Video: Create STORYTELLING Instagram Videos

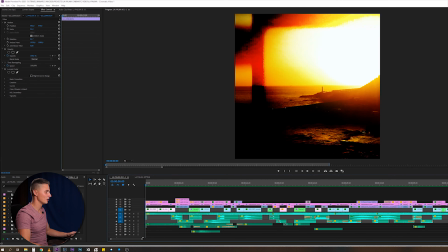Okay, I hope you enjoyed the edit, so let's dive in and see how I did it.
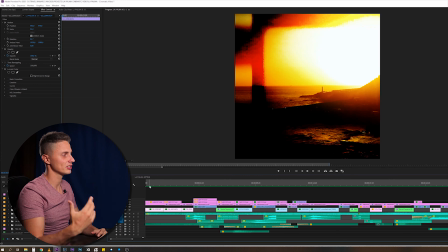What I do before I even start editing is I ask myself, what is the bigger picture of this edit, what is the purpose?
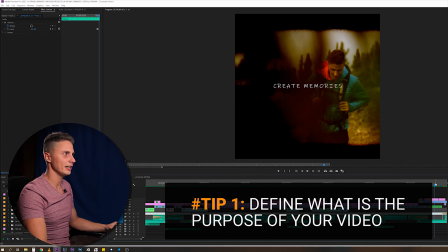And my purpose with this one was just to show how beautiful the destination is and inspire people to travel and create their memories.
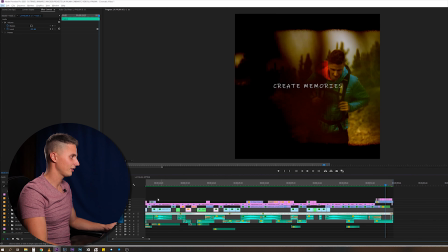This is why I wrote the title Create Memories at the end. Now the second thing you're probably wondering is what was this at the beginning.
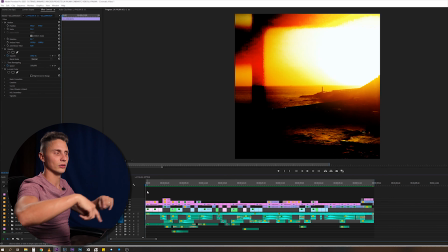So on Instagram, you know, the video, once it stops, it starts to play again.
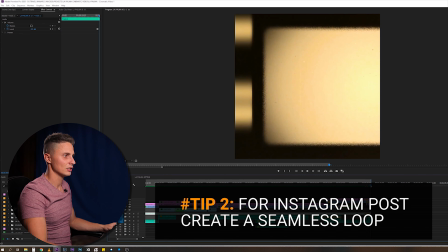So the beginning and the end frame of this video is basically the same, so it creates a seamless loop and people continue to watch the video.
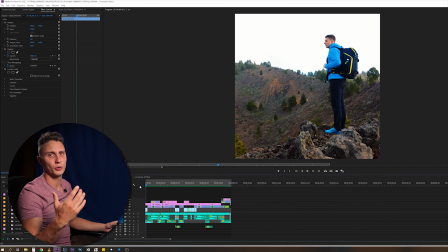They say that the bigger the retention time on your posts is, the better for algorithm on the Instagram, and the reach of the video will be bigger, meaning more people will see your work.
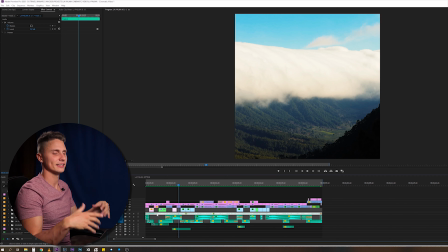Next tip I would give you is regarding the music choice. So as I said, I wanted to create a different vibe, a different look with this video,
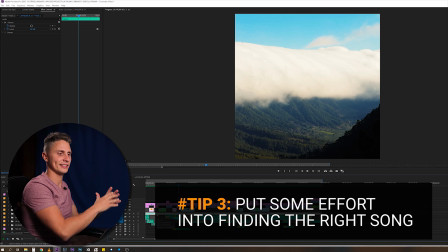and music really is one of those things that really sets the vibe of the whole video.
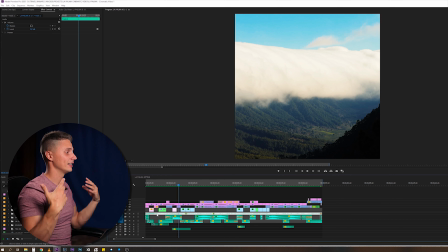I wanted the destination to feel majestic and cinematic. This is why I chose a cinematic style of song. I know most travel videos these days are done with either Odessa, Illenium, Chainsmoker type of video, and it's nothing wrong with that.
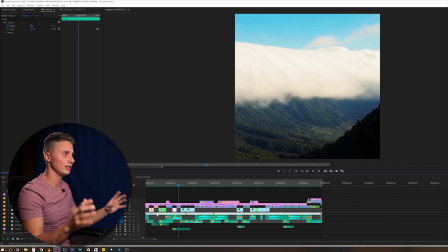I'll have to listen to those beats as well, and I will continue to use them in some of my videos, but I wanted this work to be different, to stand out, and again, using a song that is not so widely popular is one way that will help you quickly separate your video from others. And the title of the song I used is Far Out Origin.
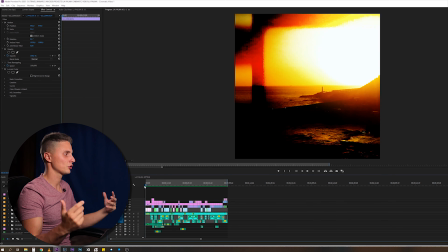As I said, I wanted the focus of this video to be more on storytelling, showing the experience, not any crazy transitions and effects. There still are some, but mostly it's all done with hard cuts.
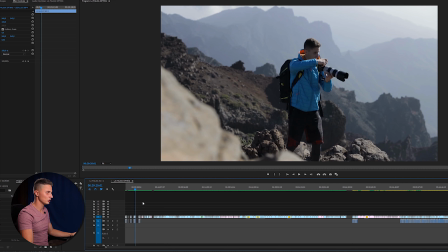Once I'm creating a story, I first of course go through all of the footage, and step one when I started this edit was just quickly scan through the footage,
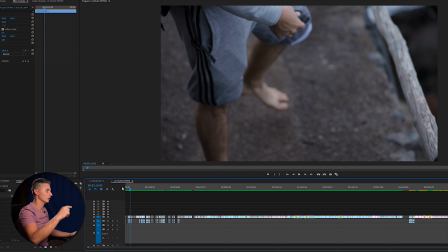and you know, when I found a clip that I really liked that immediately stood out from the sequence, I just copied it into the other sequence. I always like to have one sequence of all the footage sifted as a backup.
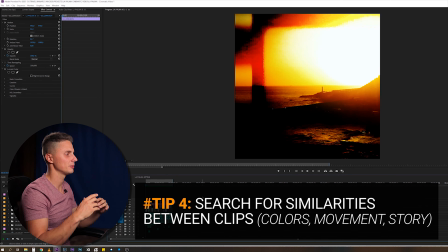And all I did then was I searched for similarities between clips, because I knew that then transition will be smoother, and the things I searched for were either same colors in the clip, same movement in the clip,
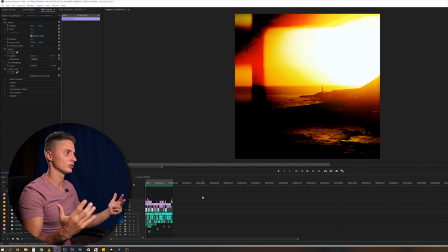or just the same story shown from a different angle, so it made sense for those clips to be in a certain sequence.
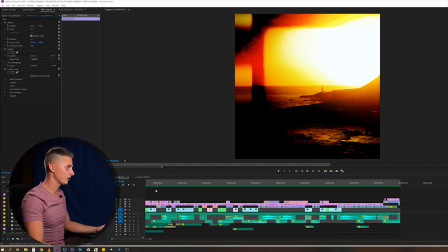Now let's put theory into practice and see how I've done it. So the first thing I wanted to do was of course create the seamless loop.
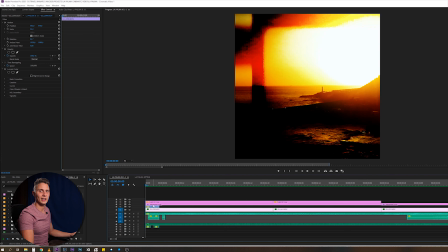I actually did this at the end. Multiple people asked me if this was done in After Effects.
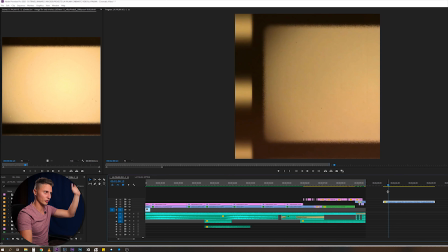Now I just went on the YouTube, I found a clip of film rolling and used the color burn blend mode.
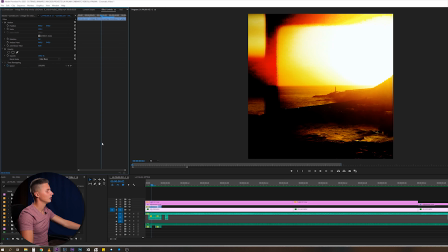I tried all of these and color burn looked the best in this case, and I added some glitch sound effects.
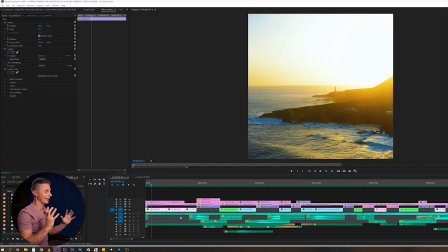And then for the first shots, you know, the music is still playing slowly, so I wanted to establish the location, show the majestic location. So this is why these two clips. Then used some light hit overlays from lens distortions.
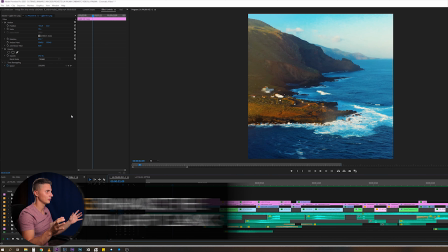These are actually used for Photoshop because they're static, they're not moving, but if the scene is kinda static, they work very well. So I've overlaid them on top, used the screen blend mode, and I played with opacity.
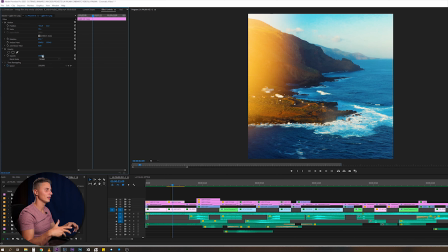You know, when I use a light leak or any overlay, I want it to fit naturally into the scene, like it is there. So it's not noticeable. So this is choice of personal style, how much opacity on the light leaks you want to use, but for me it's the blend into the scene seamlessly.
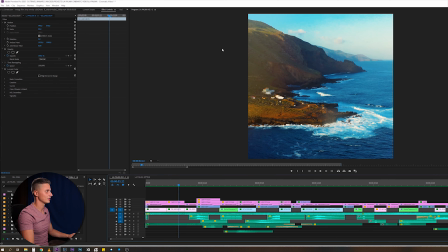Now the light is coming from the right side, and then I'm filming the other side of the island, and of course the light is coming from the left, and those are similarities, the continuity that I'm searching for,
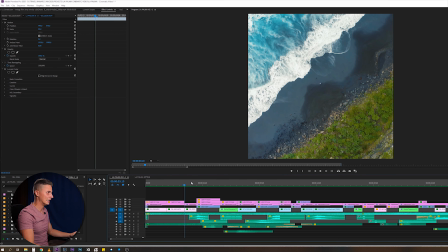a seamless transition. When I move forward, the ocean is the next connection, and I start to introduce a character,
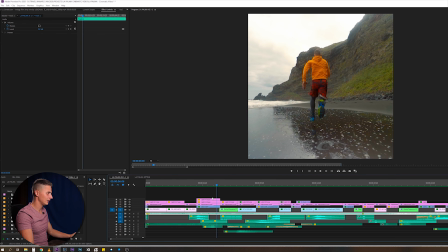show the person, and again I'm using some light leaks from the top and the bottom. So as you can see the difference, it's not much, but it softens the image. In my opinion, it makes it look more cinematic.
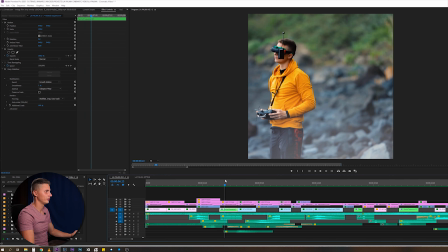Moving on, the same character and the sound effect of the Flight 229, you're clear for takeoff.
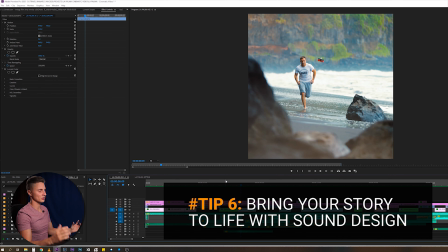The takeoff then suggests, oh, something is going to take off, obviously the drone.
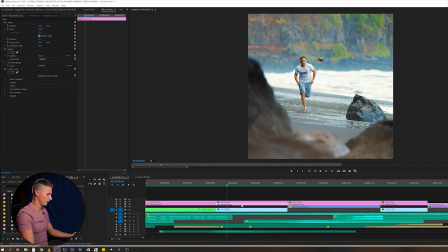If we check the color grade, because I know that's one thing that you're wondering, this is no color grade, no effects, flat image. This one was shot on Canon R with neutral picture style and sharpness contrast all the way down to 0 and saturation on -2, color tone on 0.
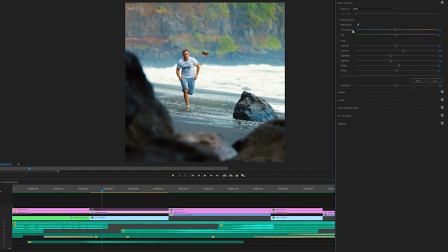And then I used the Sky Grade Cinema Pop a lot, did the color correction, color grading, added some saturation and slight vibrance to make the image look more cinematic.
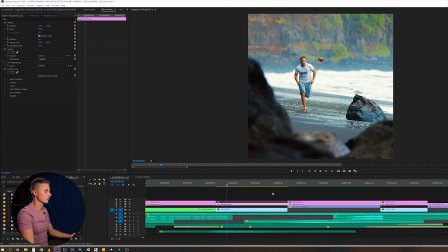And in my style, I like the colors to be a bit stronger and saturated, especially in this edit. And again, I added some softness to the image. It automatically draws the eye of the viewer into the middle of the image where I want him to be.
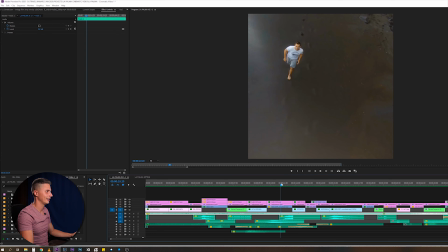Moving on, then have the drone shot and, you know,
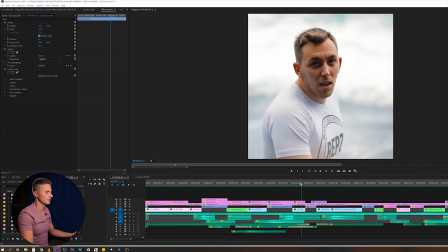finishing the story with a portrait of Renato, showing he's tired, he has enough of running, let's move on. You're wondering what is the similarity of the clip here, and it's the movement.
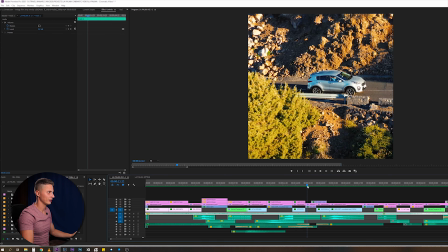As you can see, it's moving from the left to the right, and again here from the left to the right, and also the story is ending here. We are finishing on the beach and we are in the car now, moving to another location,
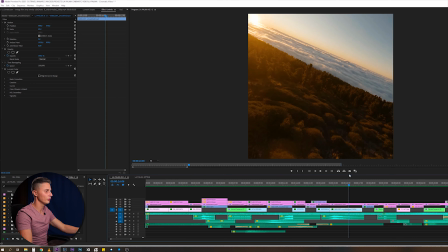and voila, this is the location, the introduction of new location that we went to. So I'm trying to quickly tell a story, and you know, people are not stupid.
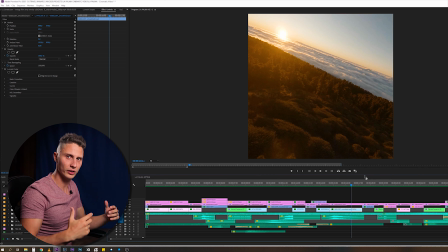Maybe you need just 2 or 3 scenes to tell a whole story. For example, let's say you're telling a story about cooking. Grab the food is scene number 1, scene number 2 is cooking, scene number 3 is eating. And so you know the whole story. Okay, he was cooking and now he's eating. So you don't have to overcomplicate and show too much stuff so people don't get bored,
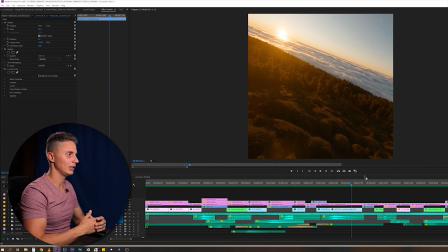unless you have a ton of footage shot from many different angles, and it really makes sense to use a lot of different scenes to tell that story.
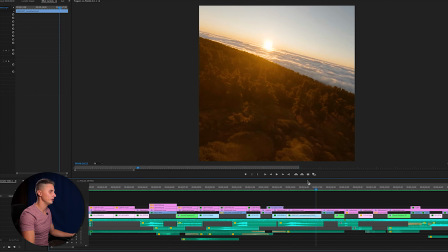I used the FPV drone clip.
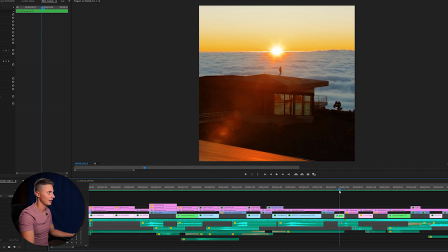As you can see, the sun is positioned in the middle, same as in the next clip and in the next clip, meaning the story really seamlessly flows.
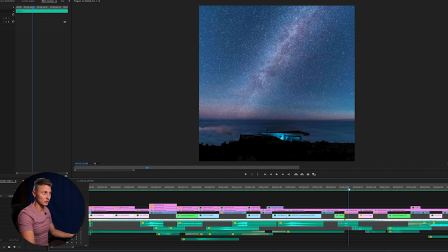And then, as you can see, I transition to pictures, again something different in the edit to make it stand out.
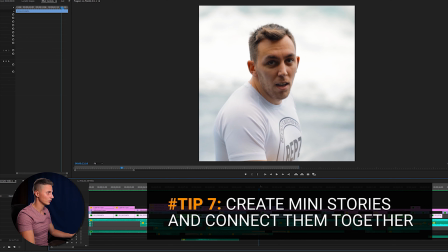We have a mini story. Okay, this was the beach story, and here we are going on the mountain.
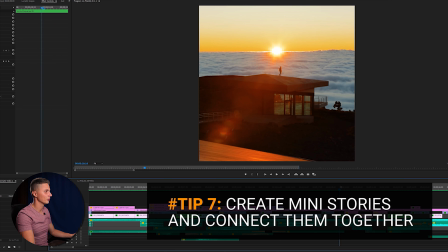We came to the mountain, watched an epic sunset, found this house, and we did some night photography.
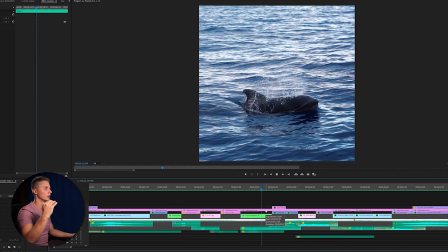Here is where the song really starts to become powerful. You know, it raises, and I knew that something epic needs to happen here.
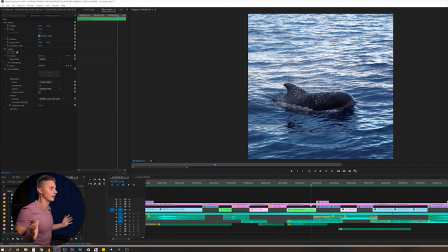This is why I chose this clip of the whale, and he comes out of the water, the majestic moment.
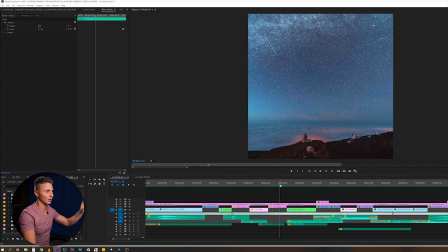And the reason I also chose the whale is because here the blue is the dominant color of the skull, and here also blue is the dominant color of the scene.
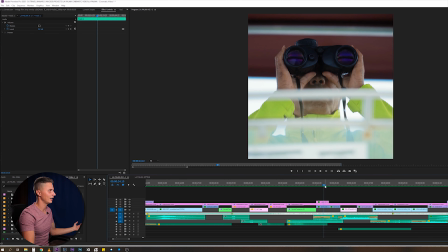Next clip is a person watching the whales, again enhancing the story. We are searching for whales.
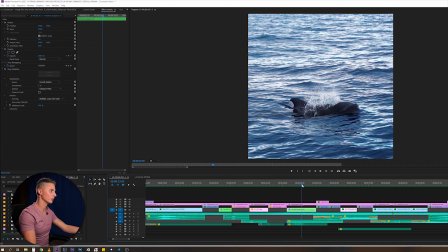I was kind of struggling what to put next here, how to finish the whale story. Should I only use one clip or also show dolphins and other stuff that was happening on the boat? But less is sometimes better, less is more, so this is why I only chose 3 clips from the boat.
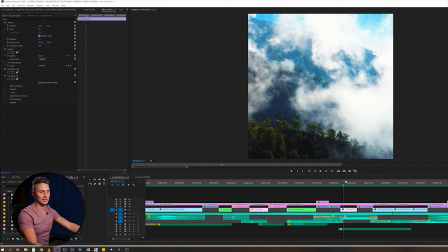This is the location, it's Spain. It made sense to show the majestic landscape in the next scene, and then I used a time-lapse just to make the time pass.
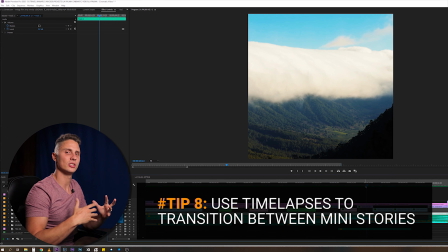And you will notice that in movies a lot of times filmmakers, directors,
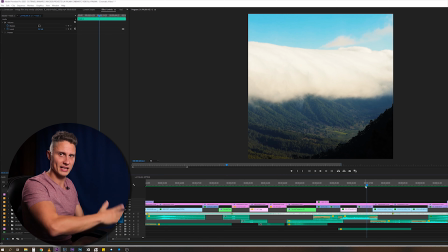they use time-lapses to tell a story that now time is passing, and after the time-lapse is finished, something new will start to happen,
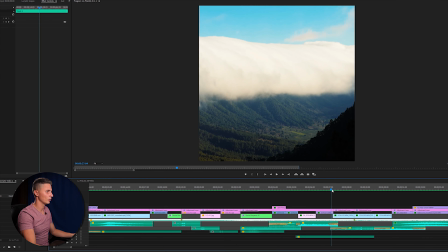a new story. So now we've finished with all the whale watching, and we changed the location.
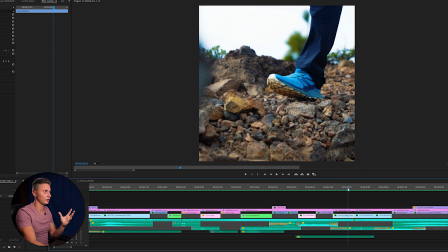We are now hiking, a low shot just of the feet to grab the curiosity, and another shot of the person, the subject.
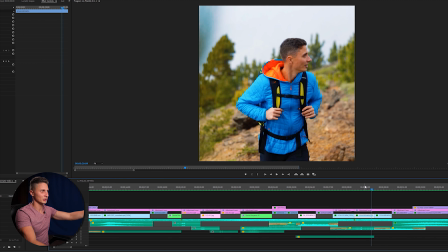And as you can see, if I only filmed like this with clear composition, it's okay, but it's nothing special.
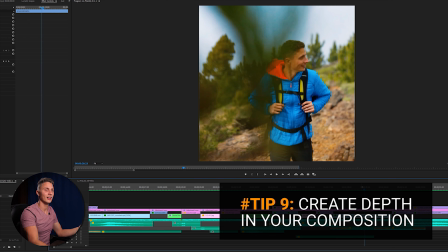So a pro tip I would give you is I always search for depth in composition, something to have in foreground.
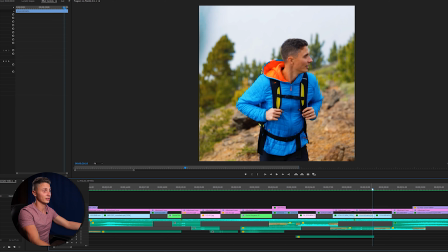I don't know, for me it looks much more cinematic rather than just having a flat image. So you see it's 1, 2, 3 shots and the story is told.
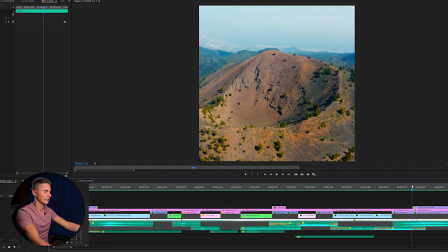I show the location from another perspective as well to enhance the majestic feeling, you know, that supports the song, that this really is a majestic location.
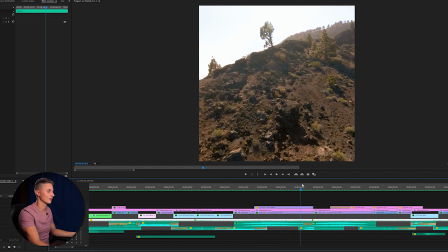And as a cherry on top of this cake, FPV drone shot of this location that seamlessly transitions to another location.
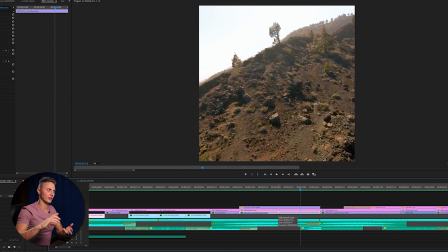Now, a pro tip I would give you here is, before I mentioned that there are 3 things that help with the flow of transitions between the clips: colors, locations shown from different perspectives, and